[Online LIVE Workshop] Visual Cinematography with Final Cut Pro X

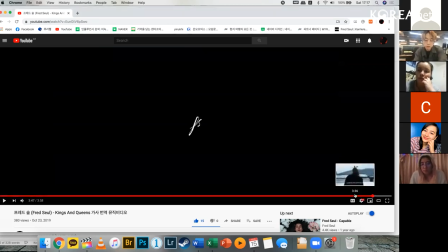932s
So as you see, this logo is also appeared through the beat drums, like 1, 2, 3, like this. And the point is, when you edit scenes to scenes, there's a three kinds of scenes, like this.
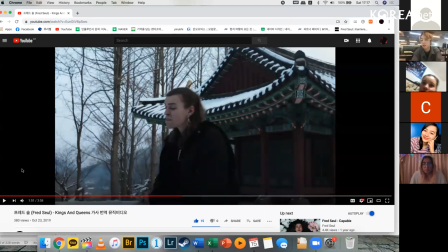951s
I can say a middle shot and
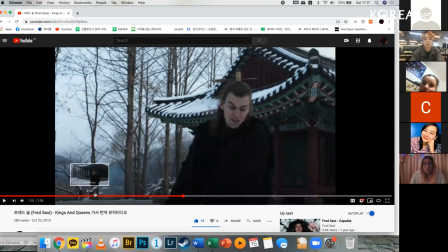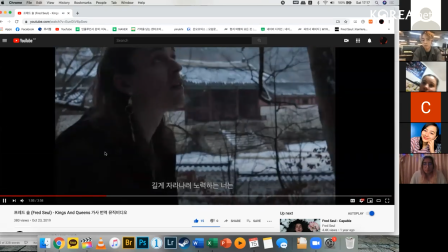961s
close-ups, and also middle shots,
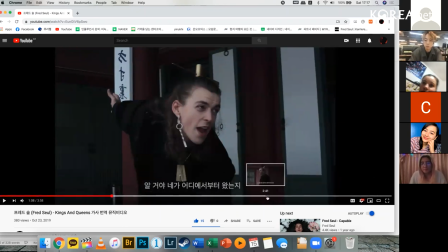968s
and there's no scenes kind of, but it's kind of a wide shot, so it's like, you know,
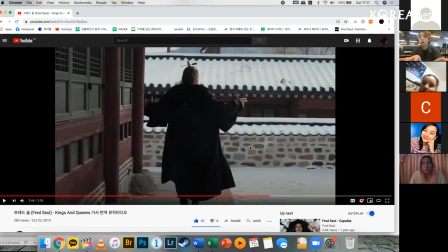977s
a small and more focused on backgrounds.
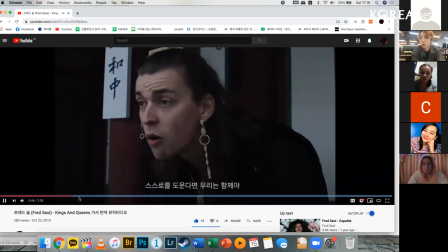987s
So middle shot to middle shots to middle shots, like this.
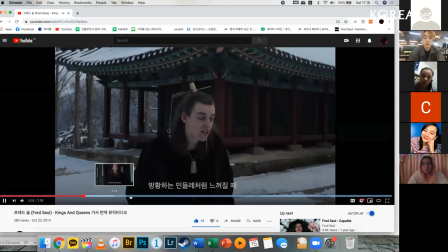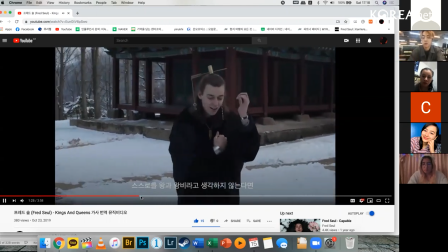1002s
Like middle shot to the middle shot and going to the close-up
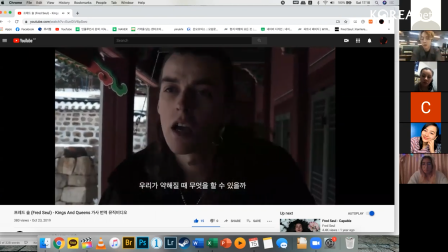1009s
and going back,
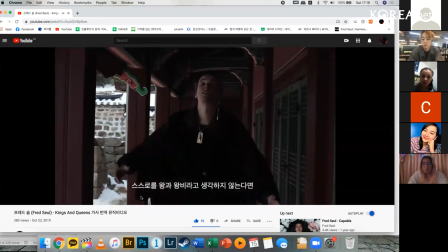1011s
and it goes to middle shots to the middle shot, also the same, like this, like close-up to close-up, middle shot to close-up,
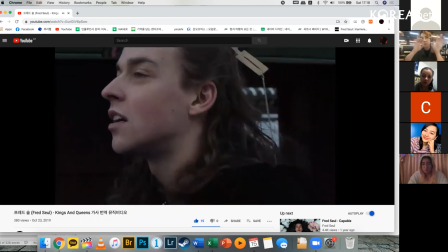1019s
middle shot to middle shot.
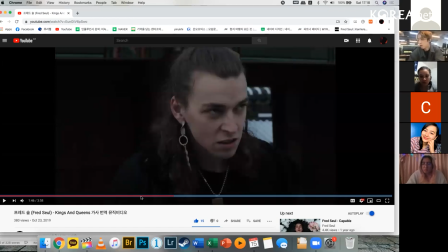1021s
It also and I called it a bridge, so it makes more feel different, like more dramatic.
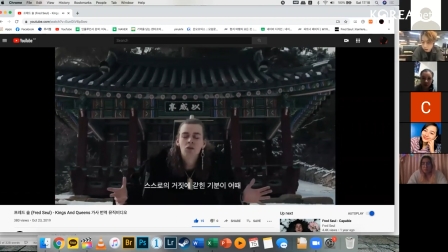1038s
So middle shot to middle shot and close up again, because it's a climax of the music, and going back to the middle shot,
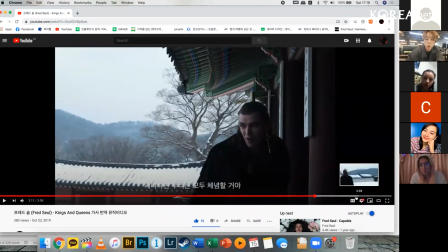1049s
and mostly end scene will be like wide shot because it's an ending thing,
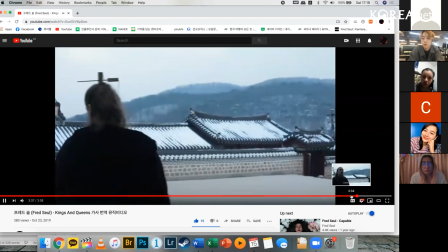1058s
so we can see more backgrounds and going to the black scene with the logo.
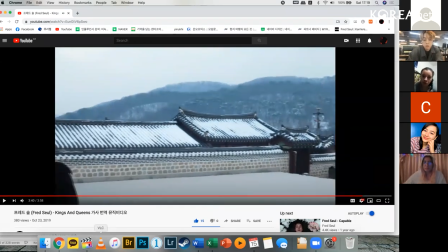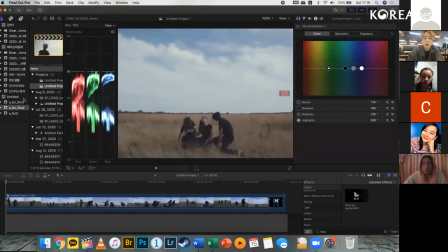1070s
So nowadays I'm working with more some fashion films like this.
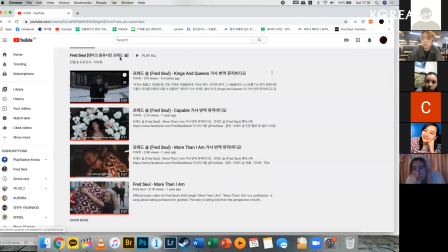1079s
Actually, I can show you some more. This is my music video works, and there's also
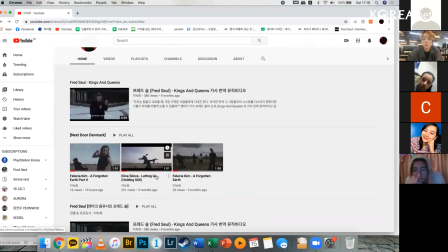1086s
a fashion film and small music promo videos.
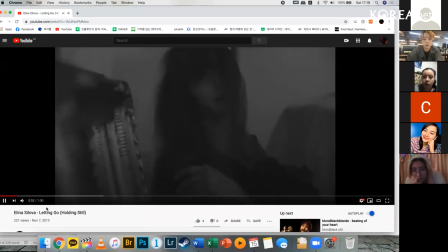1095s
This is a short film for Instagram or Minute, and I work with some dancers in Denmark and also musicians from Latvia.
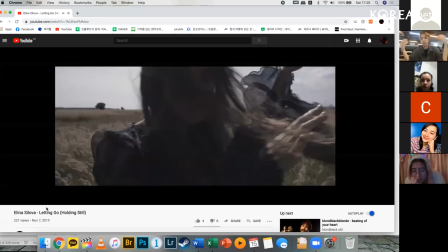1105s
And as you see, the mini shot is going to more wide and goes to close up as a bridge and go back to the middle shot,
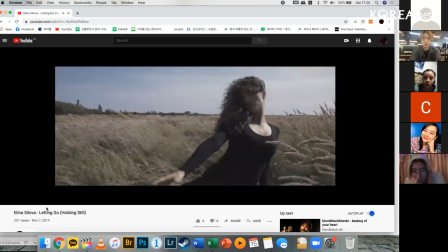1115s
and it connected very normally and naturally.
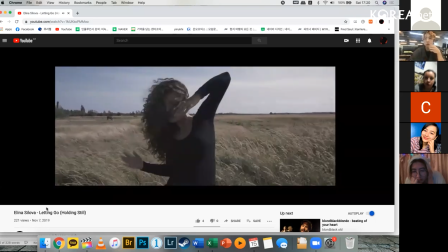1120s
And also these kind of hand moves, it matches also the music, and that's the point for making cinematic videos, I guess.
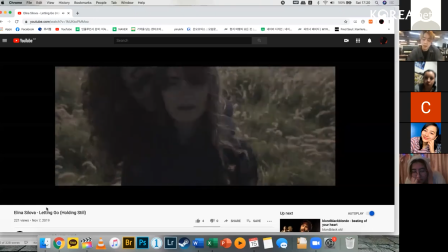1129s
Wait, this is not the answer, but at least I think like that.
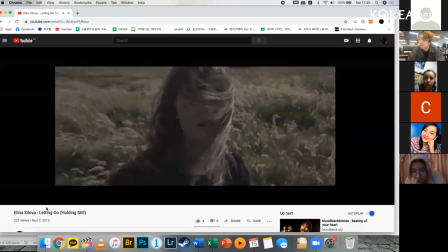1134s
I think so.
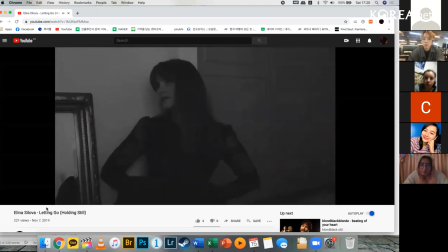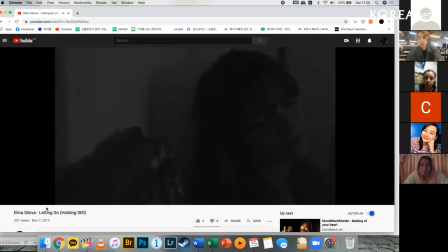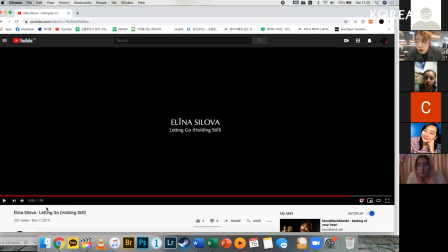1151s
But these kinds of music videos, well, that's also a good question. How do I get the inspiration for the music video? Well, when I work with Fred Seul, he and I we discussed about the music stories that he made, like, you know, lyrics, through the lyrics.
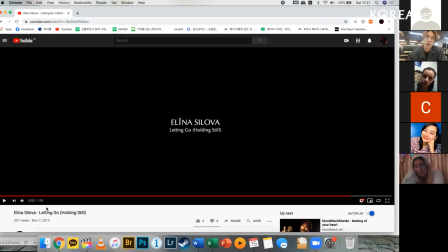1171s
The last one is called Kings and Queens. So I got inspired by some story from Naman Sansong.